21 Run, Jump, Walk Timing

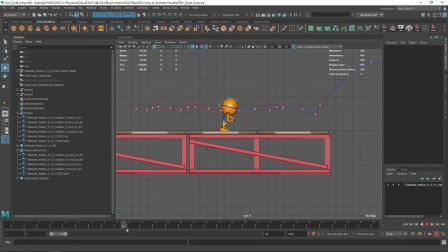So, and the reason why it looks is we have this very nice uniform effect, and then from frame 20 to 22, he just like jumps in a very strong way. I don't want to just like change the timing or anything, so I'm just gonna grab everything here.
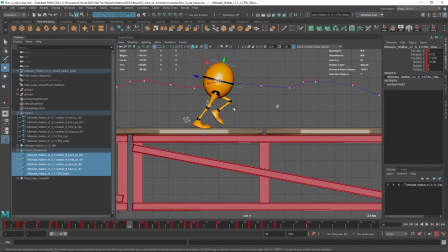And again, let's go to frame 20. And one thing we can do is just start moving him slightly forward. Let's go frame 22. It's just like make him jump a little bit more and move the frame a little bit back so that the jump here is not as intense.
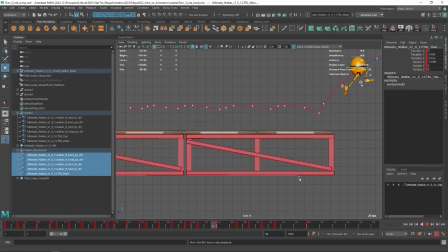Let's take a look now. I still see the big jump there. And you can see it like on the distance here of the jump. Like see the distance between frame 15 and 17. And then see the distance between frame 22 and 23. It's a little bit too much, right? So another thing we can do is go back to frame 23. Let's shorten the distance here.
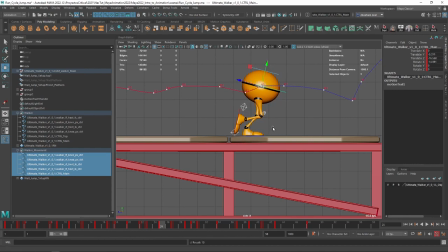Now that of course means that frame 25 is gonna be, or should be, like back here. Frame 27 as well. And I mean, it kind of makes sense to have a little bit more space here on frame 29 because it's the frame previous to the jump.
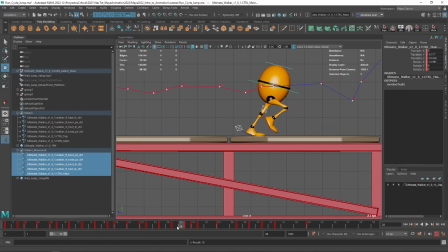So we could actually make it so that in this frame right here, he prepares a little bit for the last like sprint that he's gonna do.
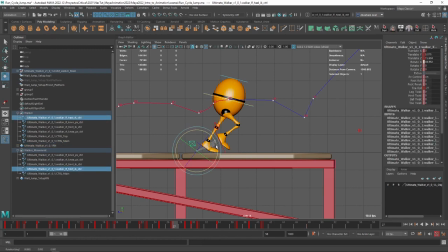Because this is the last sprint before he that's like the last step that he has before he jumps, right? So it's like a preparation of the preparation, which is it's gonna look good, I think. So we're gonna go here. There we go. I think frame 29 we can exaggerate.
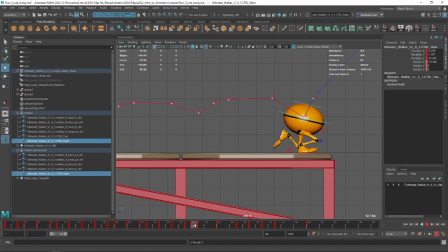There we go. There we go.
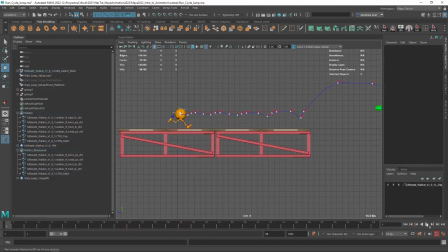So now that last frame there, or that last jump, there we go. See how smooth everything looks now? Now the only thing I don't like is the timing. We have a very nice positions, like all of the key poses and all of the positions are looking very nice for this exercise,
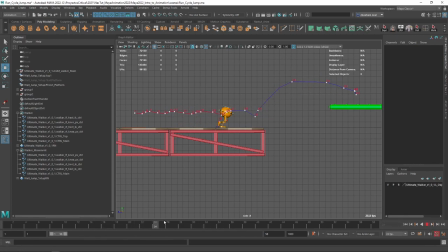but we're missing a little bit of the timing, right? So again, anytime you have a question about a timing, you need to ask yourself,
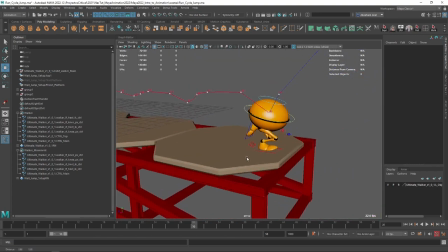do I want this pose or this transition from one pose to another to be what's the word, fast or slow,
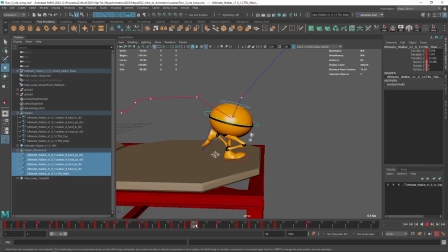right? And if I were to ask myself that question, for instance, from here or from here to the jump, I would say a little bit slower. So I'm just gonna grab everything here and let's try giving it 2 frames. It's gonna go 1, 2, 3, and then he's gonna jump.
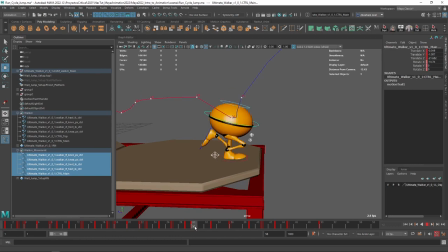Now I want him to either hold the pose or go even lower.
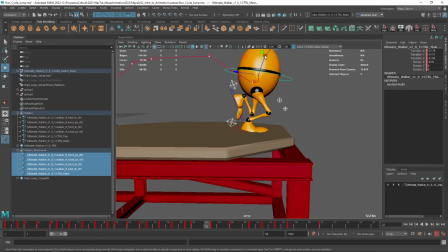So I'm gonna go here, and instead of holding the pose, I'm gonna push him down.
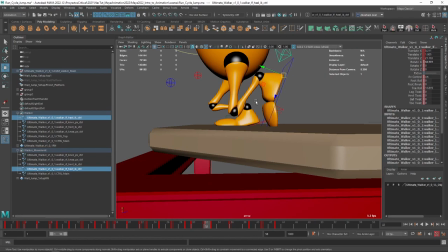So it's like the final preparation. I might even use a little bit of a foot roll or the toe roll here
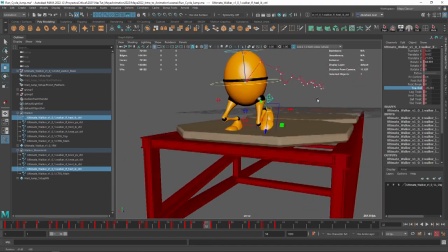to like plant myself on the ground with just like the tippy toes, like a final preparation.
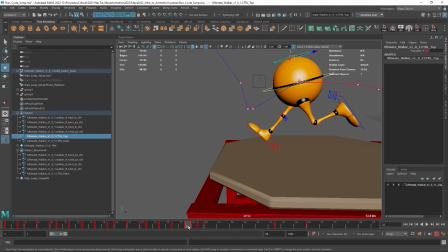And we're gonna have preparation or stride, landing. Let's push this guy. So stride, land, 1 frame, 2 frames of preparation, and then boom, we jump, we fly.
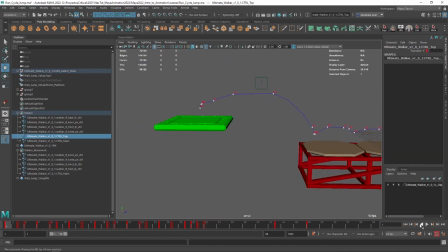And let's see how that looks. Okay, it does look like he's stopping, and I don't necessarily want him to stop, but it definitely looks a little bit better, right? Because it gives me a little bit of a chance to understand what's going on. Another thing I can do is on the jump itself, like on this thing right here,
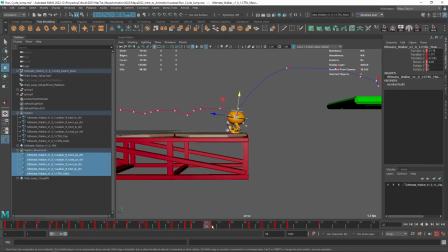if I were to grab all of these controllers here, we got this and this. Let's give it a little bit more time.
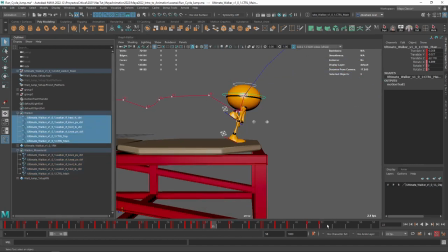So I'm just gonna, again, let's just grab everything. I think it's gonna be easier. And let's just give it 1 more frame here. You can see that also helps with the transition of the curve.